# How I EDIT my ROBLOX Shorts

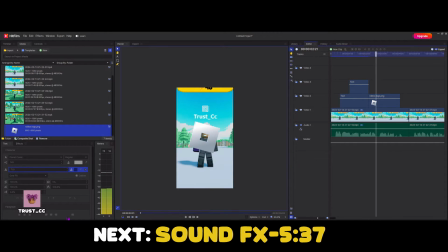273s
I'm adding a Roblox logo to match what I'm saying during the video all the text and all of the images I'm adding right now at the beginning is to match what I'm saying in the video so that the viewers have a visual aspect of what I'm saying
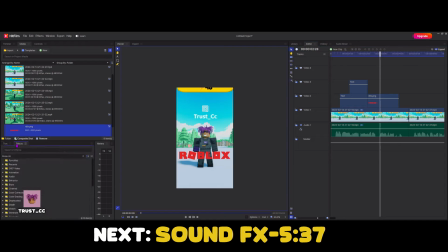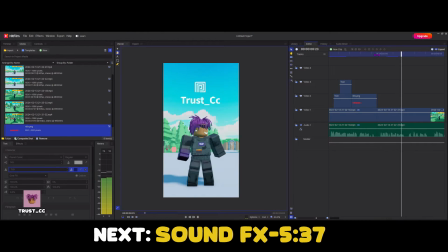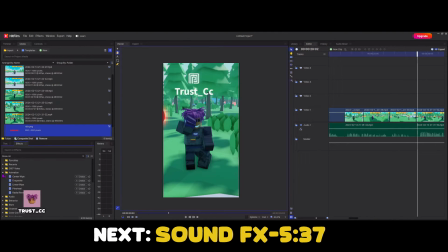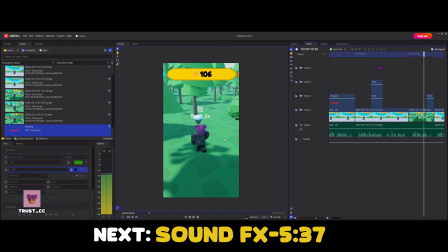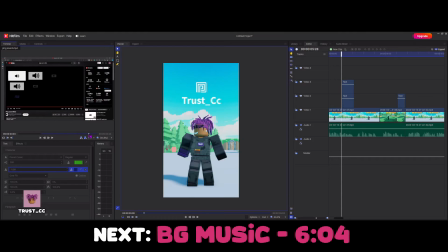338s
here I'm adding some small sound effects to pop up when the text pops up as well just to have the video a little bit more engaging.
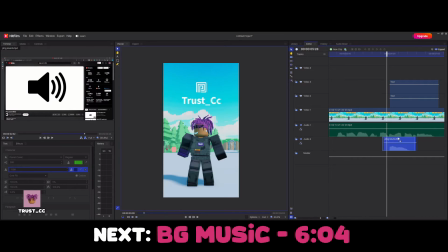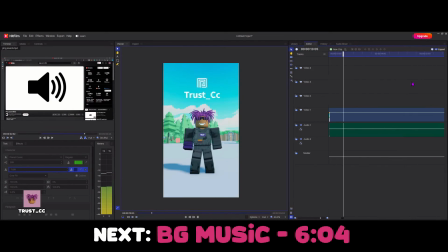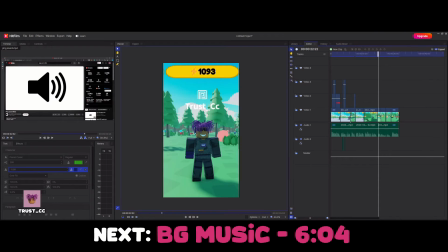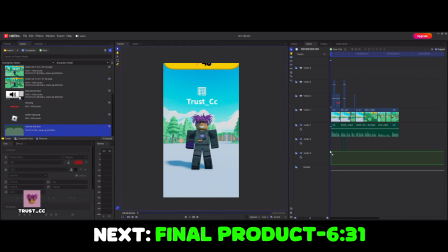365s
Lastly I'm adding some calm music in the background just to match the vibe.
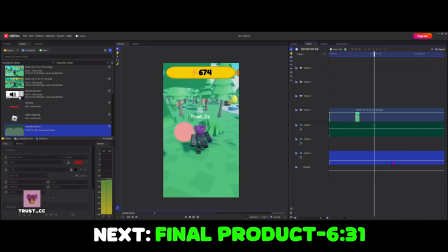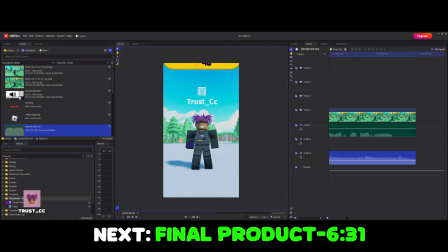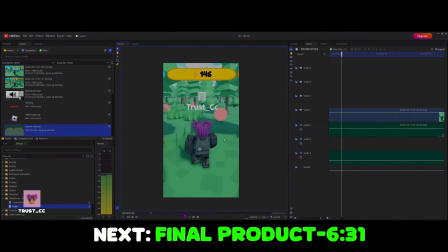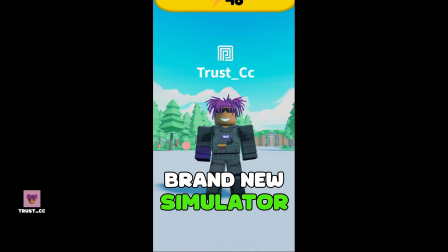395s There's a brand new simulator coming out on Roblox and it might be the next success.
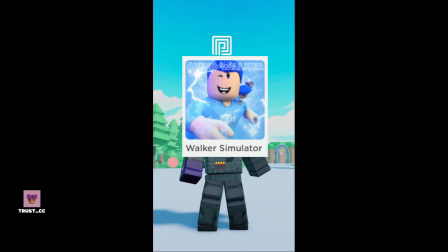400s This new game is called Walking Simulator and it's just as the title implies.
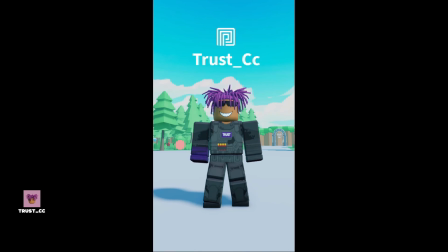404s You walk around and gain XP and unlike other games you can literally just earn XP by moving around but you can also collect orbs and gems
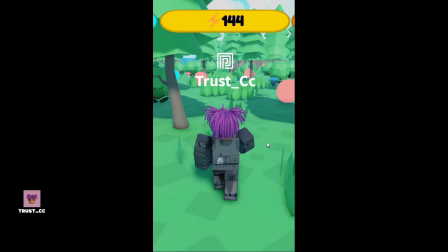413s around the map to collect more XP and unlock new areas and
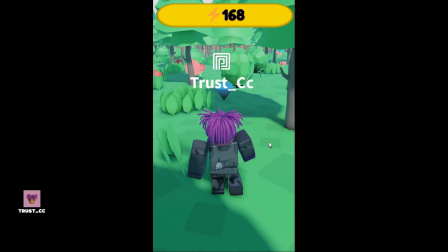418s as you collect more XP by walking and collecting these different items you start to get
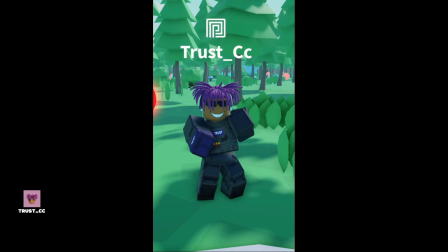422s faster and faster do you think this game has a chance to be the next popular simulator